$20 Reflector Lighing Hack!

I know that there's stands out there that you can get that will hold the reflector or diffusion panel, and they're really great if you don't have some crew that can help you out. I just want to say a quick shout out to Christopher Dodd and Sam Freganese who helped me out with creating this shoot, and I've linked both of their YouTube channels in the description below, and you should definitely go and check them out.
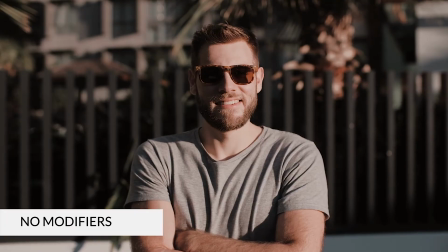[4:33]
So here we have Chris in front of the camera, and you'll notice that the light is coming from his left side and in front. It is also very harsh. So we're using the diffusion panel and the 5-in-1 reflector to soften the light.
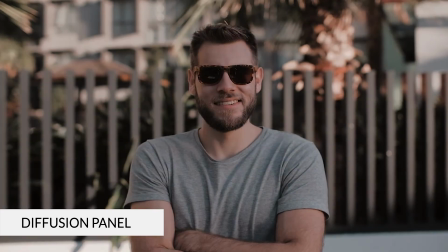[4:46]
The diffusion panel also cuts down the amount of light that's reaching Chris's face. So now we just simply have to adjust our exposure.
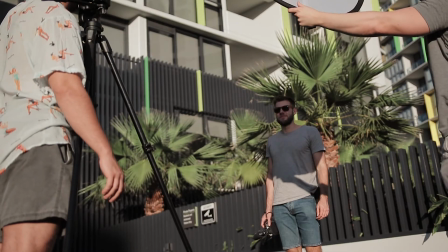[4:54]
And this looks much nicer. Here's a before and after.
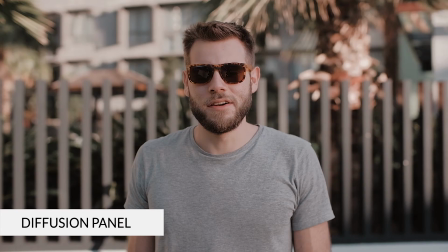[5:00]
Pay attention to what happens to our background in this shot after we use the diffuser and adjust our exposure. Now we've got a beautifully even lit exposure that perfectly matches our background.
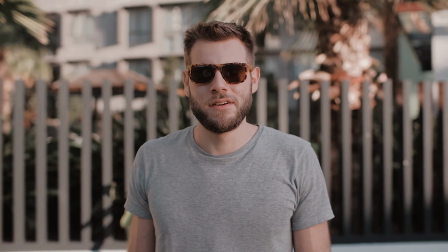[5:11]
The shadows on Chris's right side have also become much brighter. So we've still got a lot of contrast in Chris's face,
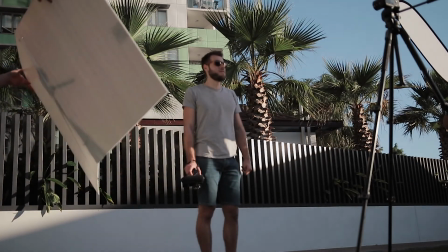[5:18]
and in this particular instance I actually want to remove the shadows as much as I can to get the most even exposure possible.
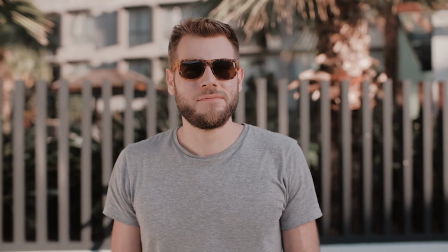[5:26]
This is where the bounce card that we made comes in.
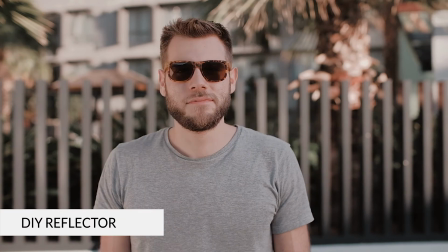[5:29]
Bringing the bounce card onto Chris's right side takes the sunlight coming from his left and in front and bounces it back into the shadow side of his body.
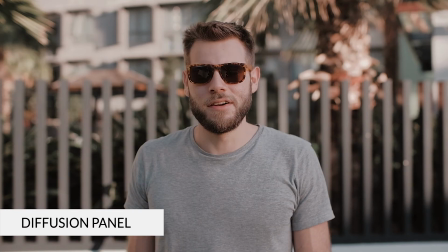[5:38]
Here's a before and after.
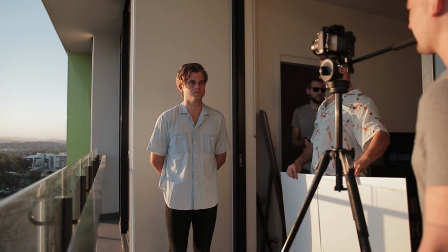[5:42]
In our second scene, we chose a lighting scenario where sunlight is coming from behind our subject.
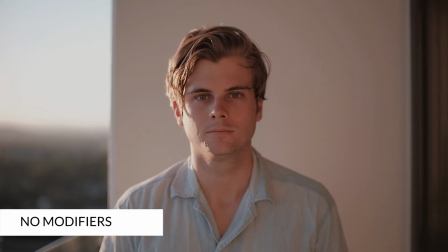[5:48]
You can see here that our subject's face is almost entirely in the shadow.
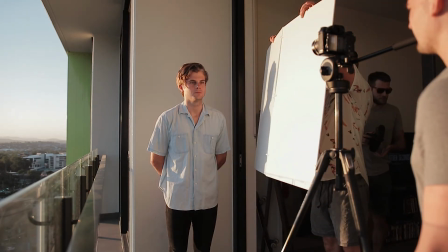[5:52]
In this instance, we used our DIY bounce card to reflect that light coming from behind our subject back into the scene.
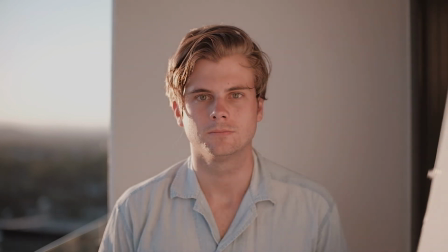[6:00]
So here's a before and after. Unfortunately, those are the only two lighting scenarios we had time to shoot on this particular day,
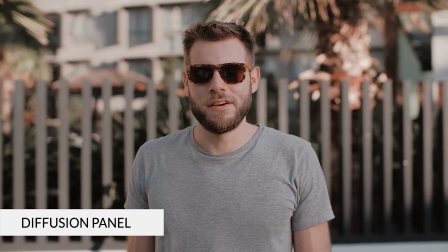[6:08]
but I'm really looking forward to doing more outdoor lighting breakdowns using natural light and my DIY reflector in the future. Thank you guys so much for joining me again, and I really hope you got something out of this video. As usual, all of the equipment that I use to create this lighting setup and all the equipment I use to create this video, in fact, is linked in the description below if you want to check out any of those links. If you're enjoying the kind of content I'm creating on this channel, it would mean absolute world to me if you guys subscribe and leave a like on this video. And that's pretty much it, guys. So thanks for watching once again, and I'll see you in the next video.